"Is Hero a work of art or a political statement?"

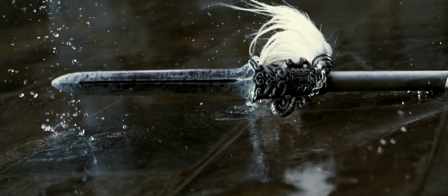By killing Long Sky in front of the officials, Nameless secured his seat at the 20-pace mark.
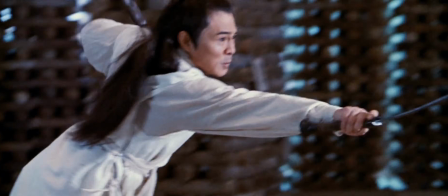But he held a secret. His ultimate technique, death at 10 paces, was only lethal within a 10-pace radius.
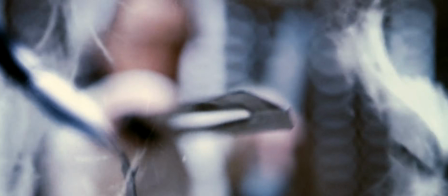To bridge that final gap, he needed another death, the sacrifice of either Flying Snow or Broken Sword.
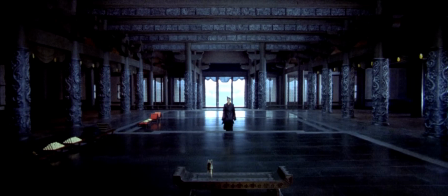This strategic gamble allowed Nameless to finally stand within 10 paces of Qin Shi Huang, the exact distance needed for a certain kill.
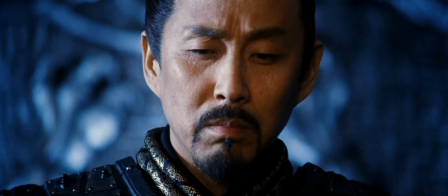Shi Huang was a ruler of profound intellect.
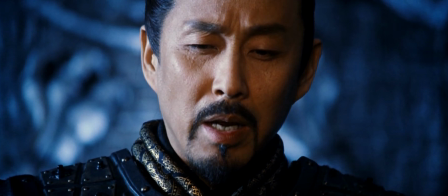He immediately questioned Nameless on how a minor official could strike down such legendary warriors.
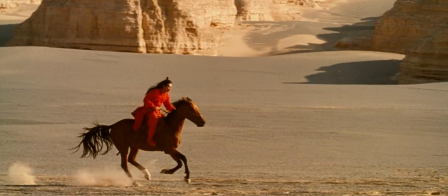To answer, Nameless recounts his victory. This becomes our first story.
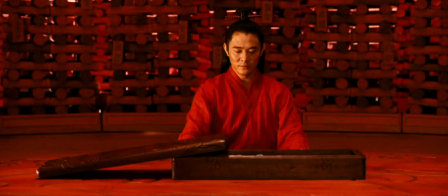For this first story, Zhang Yimou bathes the screen in red.
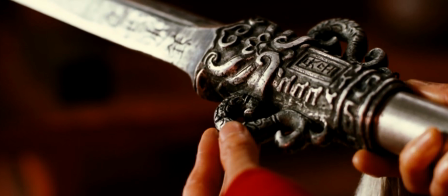This choice is multi-layered. It could represent the impulsive nature of the first assassin, Kane.
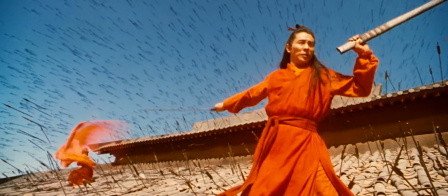It symbolizes the deception within Nameless's report and his own bloodlust.
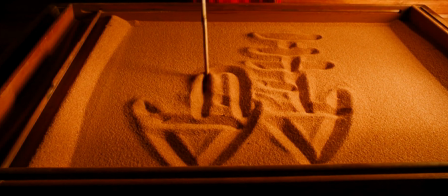However, the king saw through the narrative.
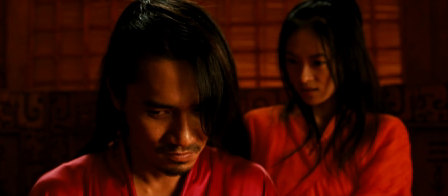He doesn't believe in this version because it portrayed broken sword and flying snow as petty and narrow-minded.
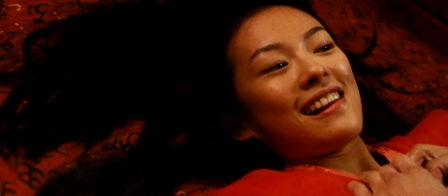In this rejection, we see the king's wisdom. He possessed a spiritual respect for his enemies.
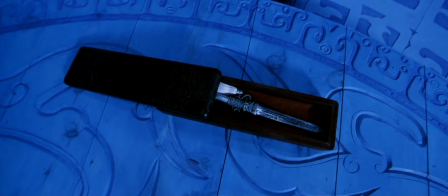The second story is the one the king throws back at Nameless, a version born from his own perspective.
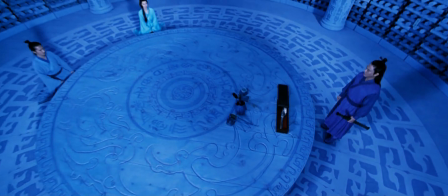In the king's eyes, his enemies are a united front, driven by noble conviction.
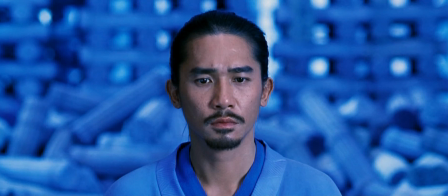To visualize this, the palette shifts to blue.
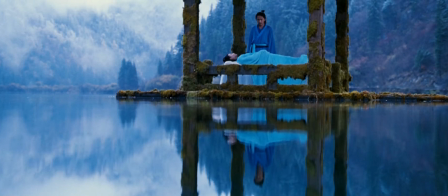This reflects the nobility the king projects onto his enemies, but also captures the cold, tragic inevitability of their sacrifice.
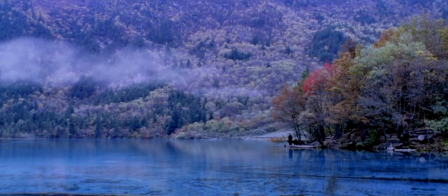There is a historical echo here. If red was the fire of Kane, blue is the cold calculation of Gao Jianli,
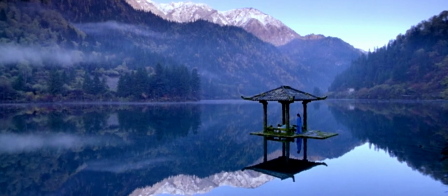the musician who waited for his right moment with a chilling stillness.
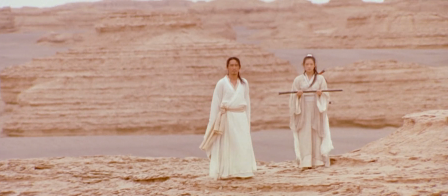At the end of King's story, Nameless corrects the king's wrong vision of broken sword.
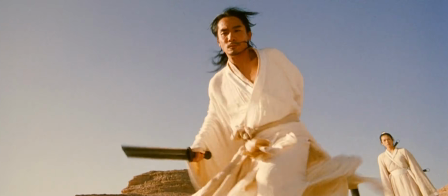It is the final story. It is the truth. For this truth, Zhang Yimou strips away the filters and uses white.
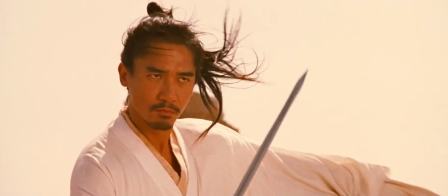It is the color of absolute clarity. Here, white represents the selfless spirit of broken sword,
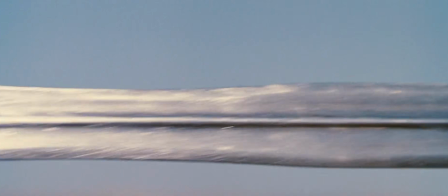a man who transcended resentment for a higher cause.
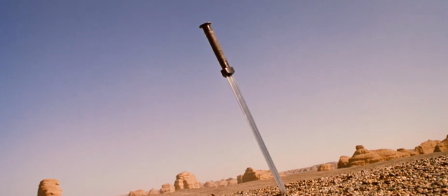It parallels the historical Zhang Liang, who abandoned the path of the assassin to pursue the path of the strategist and scholar.
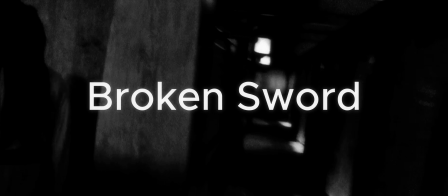This style of presenting the same event from different perspectives is famously known as the Rasomon effect.
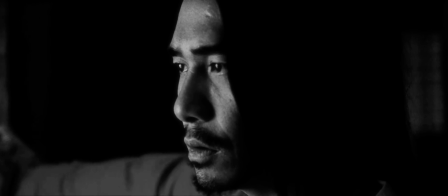A long time ago, when I translated Citizen Kane, years after watching Rasomon,
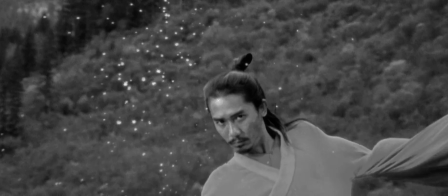I noticed that the Rasomon effect had actually been used in Citizen Kane years earlier.
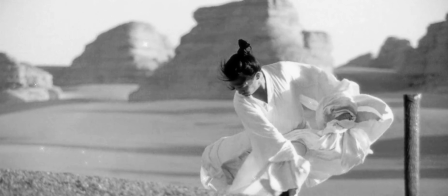Kurosawa simply refined it to the next level,
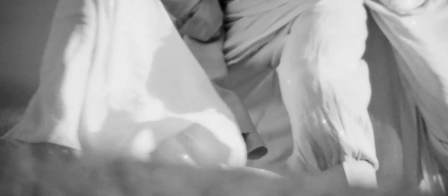but Kurosawa famously said he hadn't even watched Citizen Kane before he directed Rasomon.
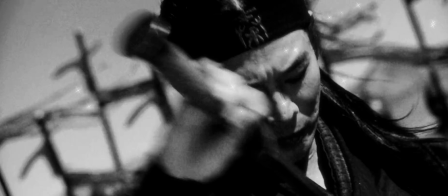This observation is not about disrespecting Kurosawa. I truly and deeply respect him more than Orson Welles.
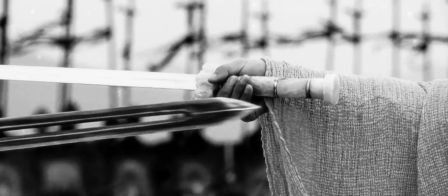I'm just telling you what I saw.
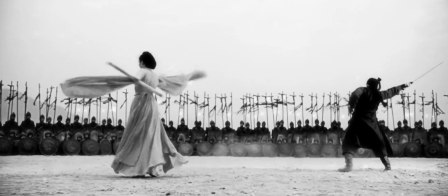However, there is a subtle difference between their narratives, and Hero uses both of them, or perhaps something right in between.
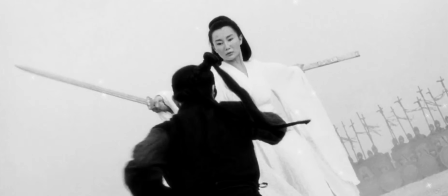That is the power of the artist.
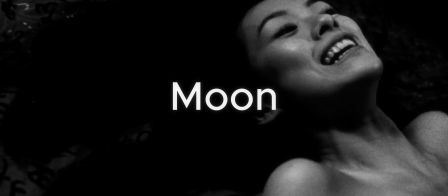In Myanmar, our legendary poets said they wrote new poems which created new age while reading each other's poems.
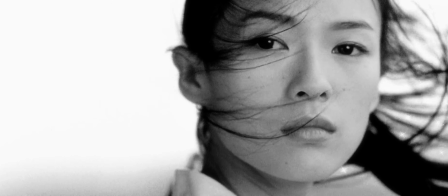In another way, one improves upon what another has started. Beyond these, the palette expands.
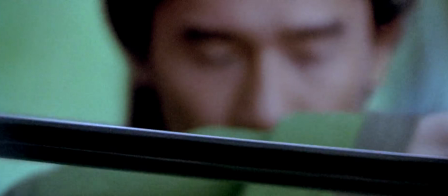Green is used to paint the past of broken sword and flying snow,
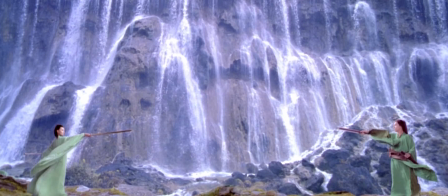capturing a fleeting era of youth, passion, and idealistic freedom.
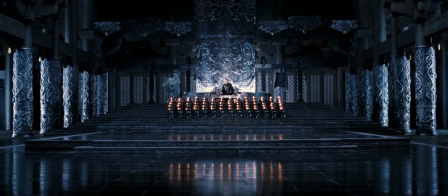Black dominates the present-day encounter in the palace, grounding us in the cold reality of power,
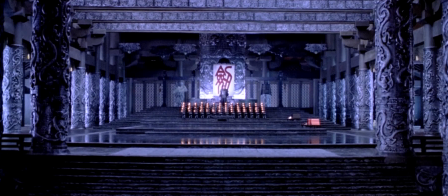authority, and the absolute letter of the law. Politics and cinema.